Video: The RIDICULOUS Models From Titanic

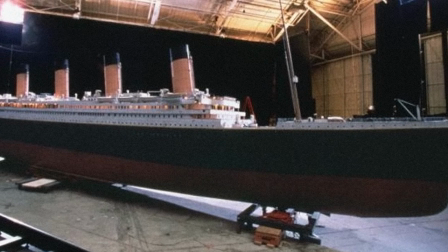493s
As soon as we put that 45 foot ship in the big hangar at the Hughes aircraft site in Venice and tried to put our key light far away enough that it looked even and the shadows fell naturally,
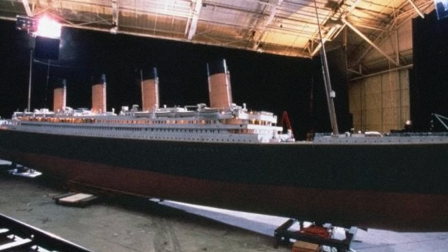502s
we quickly ran up against the ceiling or the wall.
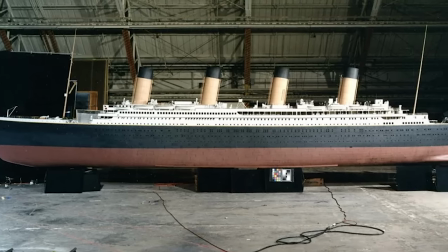504s
In the confined spaces we had, it was next to impossible to light the Titanic evenly, so we used multiple keylights for practical and aesthetic reasons.
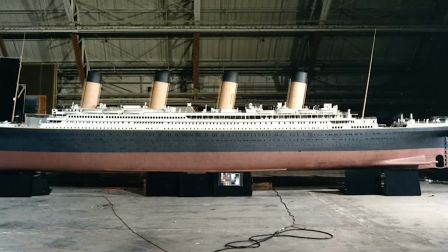512s
Since the ship was the lead character in the movie, it had to look better than it really would have looked in a single key daylight, so we took some license.
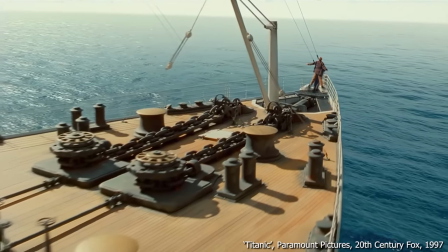519s
For example, the foredeck looked best when it was side-lit, with long raking shadows falling across it.
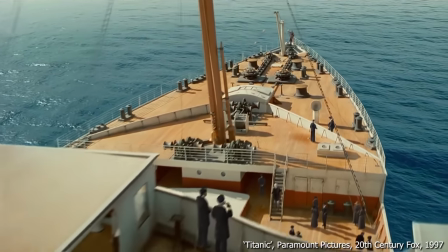525s
If we applied that same direction of keylight to the funnels though, they looked flat and uninteresting, so for those, we cheated the keylight more around the back.
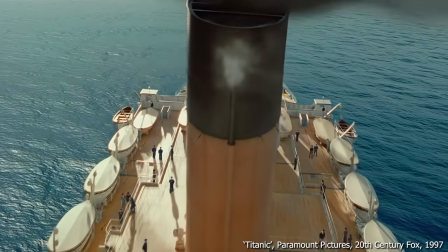533s
I'll be the first to admit that anyone with a kind of an eye for lighting will be able to tell that the Titanic's miraculously lit from two or more positions, but during the flow of the scene,
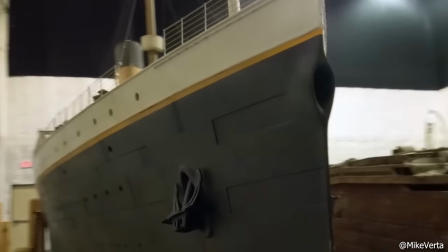542s
I don't think most people will notice. This 45-footer is the model used in the famous I'm the King of the World scene,
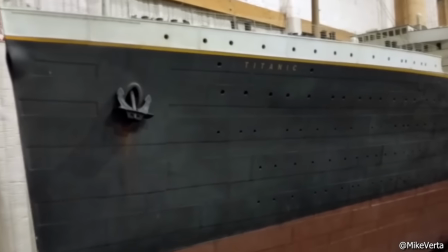548s
which Cameron had envisaged all the way back in 1995 when he and Legato were talking about shooting the movie as if it were a commercial for the ship.
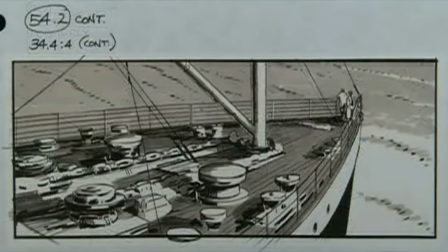556s
Nash remembered that Jim thought it would be cool to start on a close-up of Leonardo DiCaprio at the bow,
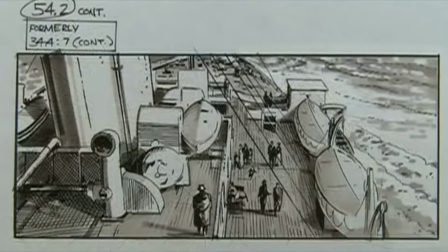561s
and then go back the entire length of this 900-foot ship to show that it's basically teeming with life.
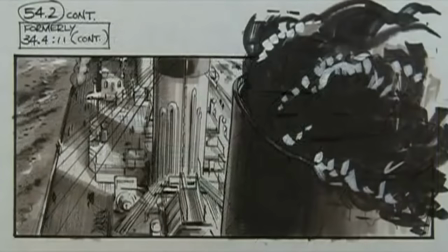566s
A thousand people walking and talking, guys in steerage having a fistfight, parents picking up their children and pointing out how big the smokestacks are.
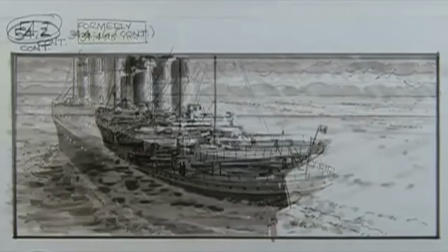574s
This is the glory moment, but it also sets up the rest of the story. It was a fairly involved process, just programming the shot and getting it to have that smooth helicopter feel.
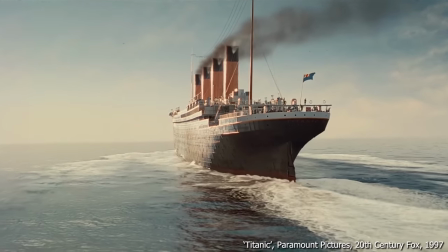583s
It's the first time you get a really good look at the whole ship, both in close-up and in long shot. Now Nash thought the original camera position for the scene came ridiculously close to the model.
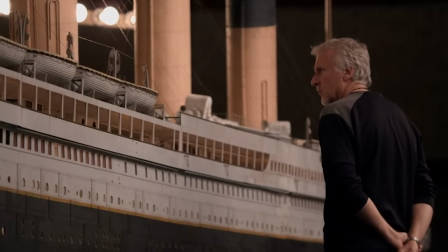593s
He said that after we shot a test, Cameron said, get closer. And model crew chief George Stevens and his team did their finest paint job.
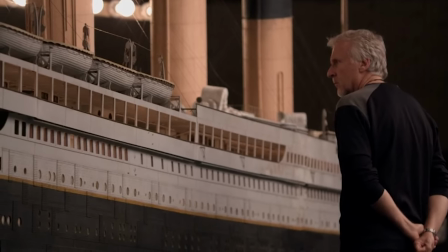600s
They begged us not to get any closer, but the model held up amazingly well.
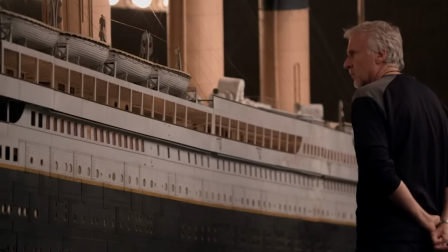604s
We couldn't even shoot the beauty pass in one piece because it required different lighting and flagging setups for different portions.
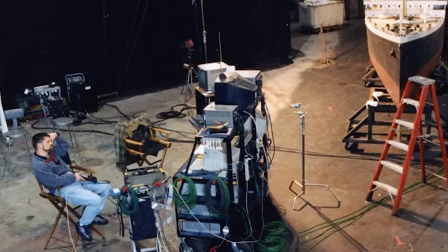611s
We actually had two shifts shooting that shot. and we had to choreograph overlaps as we transitioned from one setup to the next,
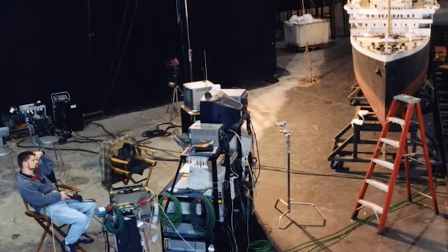617s
being very careful about shadows not changing and flags not crossing. Once it was programmed and approved,
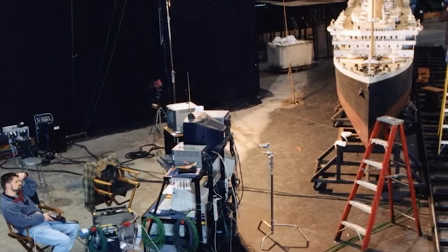623s
it took 60 hours of continuous shooting from the time we started rolling the first pass till we were finished two and a half days with a 10-man crew at all times.
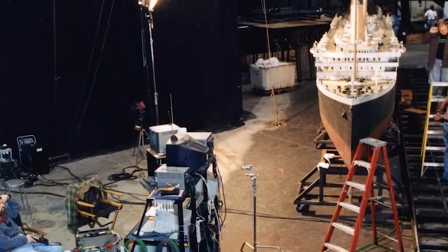632s
No individual pass lasted more than a couple hours. Most of the work was changing setups and mats.
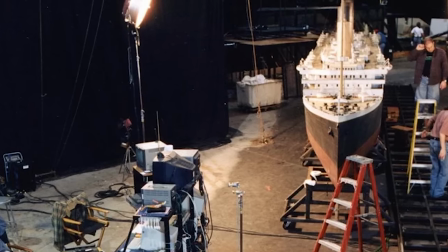637s
When it was all said and done, they had to scan 9,000 frames of film for all of the various pieces and that was just the miniature portion. Compositing the actors onto the decks of the Titanic was an incredibly laborious process and used what was then a new technology called motion capture.
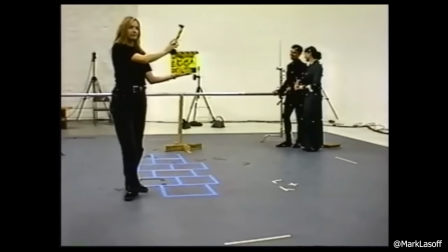652s
Digital Domain's own employees were shot walking and acting out the motions of Titanic's passengers and crew.
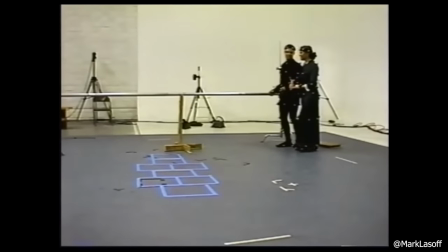657s
They were converted into basic 3D scale people with costumes layered on top.
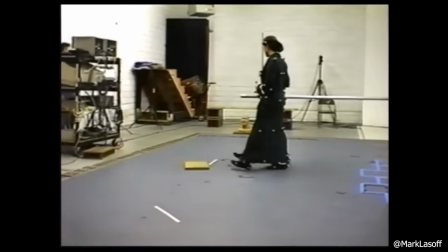662s
Legada recalled that we built a library of people composed of various portions and movements in which we mixed and matched and altered to make endless walk cycles.
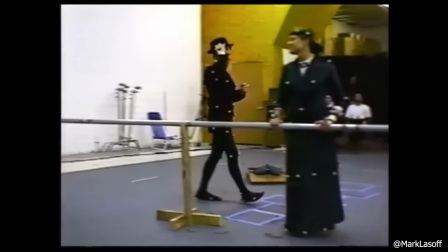671s
At a distance there are certain details you can't make out,
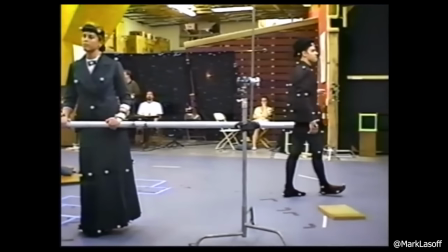673s
so we used a lot of the same people wearing different coloured costumes and appearing in sunlight or in shadow just to create the impression that these were real moving people.
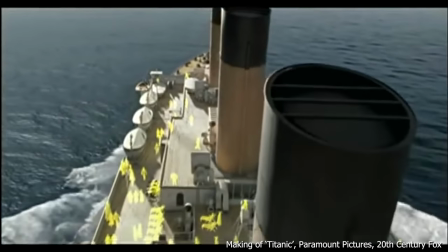682s
Fortunately, we didn't have to create computer generated costumes, we could just generate shells,
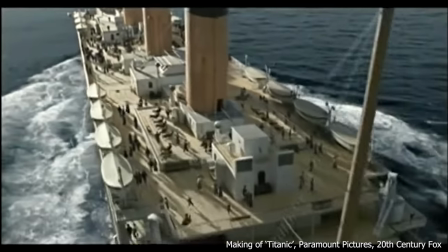686s
apply a texture map of real fabric or real costumes that had been photographed conventionally and then light each figure individually. Now two more filmmaking techniques were used to lend credence to this shot.
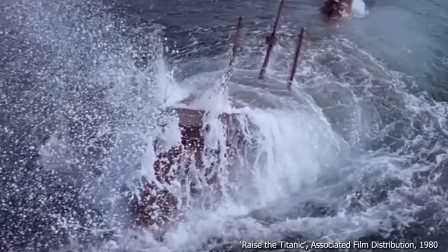697s
Previously, all other Titanic films were shot in tanks with slow motion water, but water doesn't scale well for action scenes.
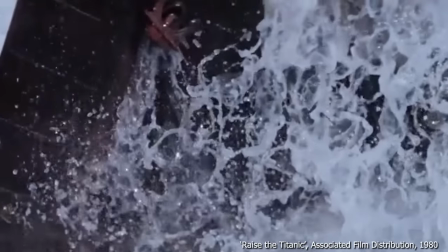705s
We can tell if it doesn't look right.
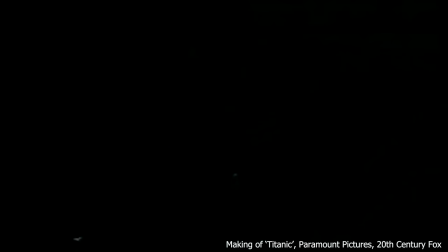707s
Instead, a fully digital ocean was used with dozens of wake and wave elements laid in to make it look like the 45-foot Titanic model was powering its way through the ocean.
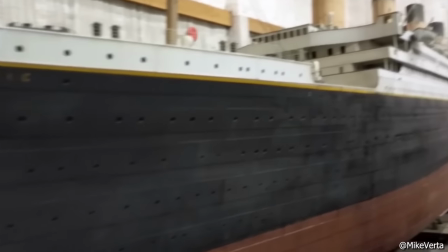717s
The final technique involves the model itself. You'll notice the black part of the hull isn't actually black, but a mix of washed out greys.
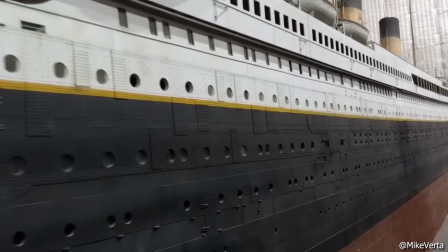724s
In fact, all of it is washed out. The whites are actually a light grey colour, the red of the ship's hull is a dull brown.
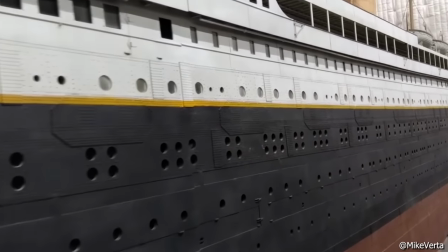730s
This is a technique designed to mimic the imperfections in the paintwork of an object the size of something like Titanic in real life.
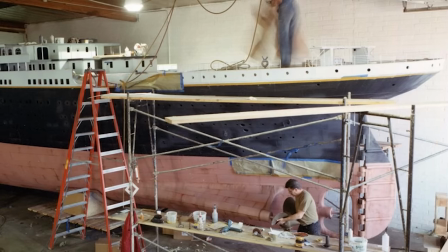737s
If you paint a model ship perfectly, it just won't look right.
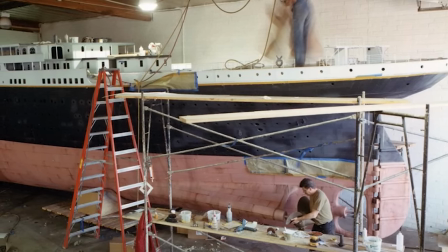740s
You need to weather it to copy the way paint fades and scratches on large objects like buildings or ships.
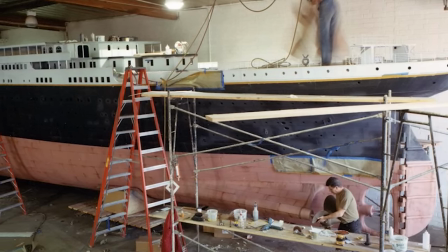746s
Next time you go out, look at the side of a big building which has been painted one colour and see just how many shades of paint you can actually see since the paint begins to fade and ship.
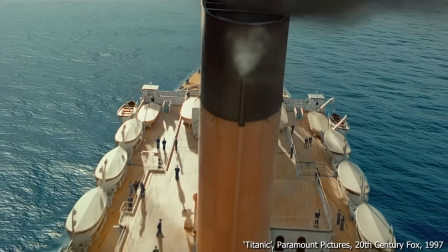755s
The result was stunning. The model looked about as real as you could get and the shot was a triumph for the effects team. Today you can still go and see the incredible 45-foot-long glamour model used in Titanic. Last I checked it's kept at Cameron's Lightstorm Entertainment Studios in LA.
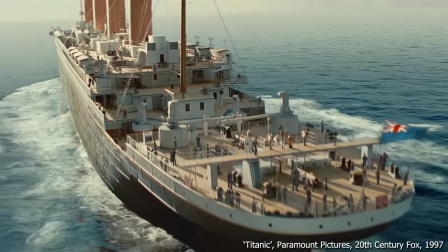771s
Well worth a look by the sound of it. The glory shot set up Titanic as the film's main character and lent an air of triumph and excitement to the film's opening act,
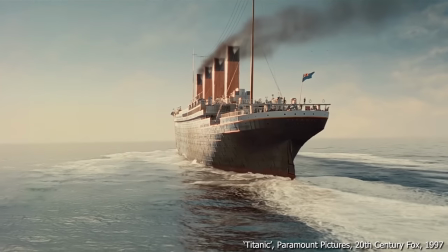780s
but of course the ship would have to eventually be destroyed.
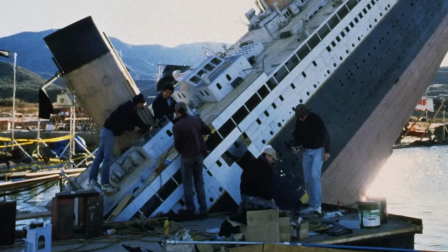784s
Next time let's take a look at the model making used in the sinking scenes from Titanic and how they too helped bring the ship's violent end to life.
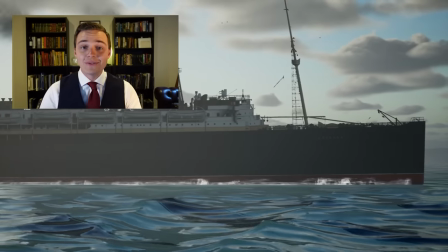792s
Ladies and gentlemen, it's your friend Mike Brady from Oceanliner Designs. Thank you so much for watching this video, please think about liking and subscribing to the channel.
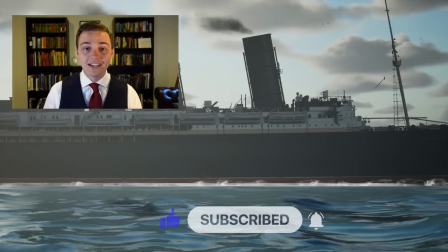800s
You can support my channel on Patreon, you'll find the link down in the description. Until then, stay safe, stay happy, and I'll see you again next time.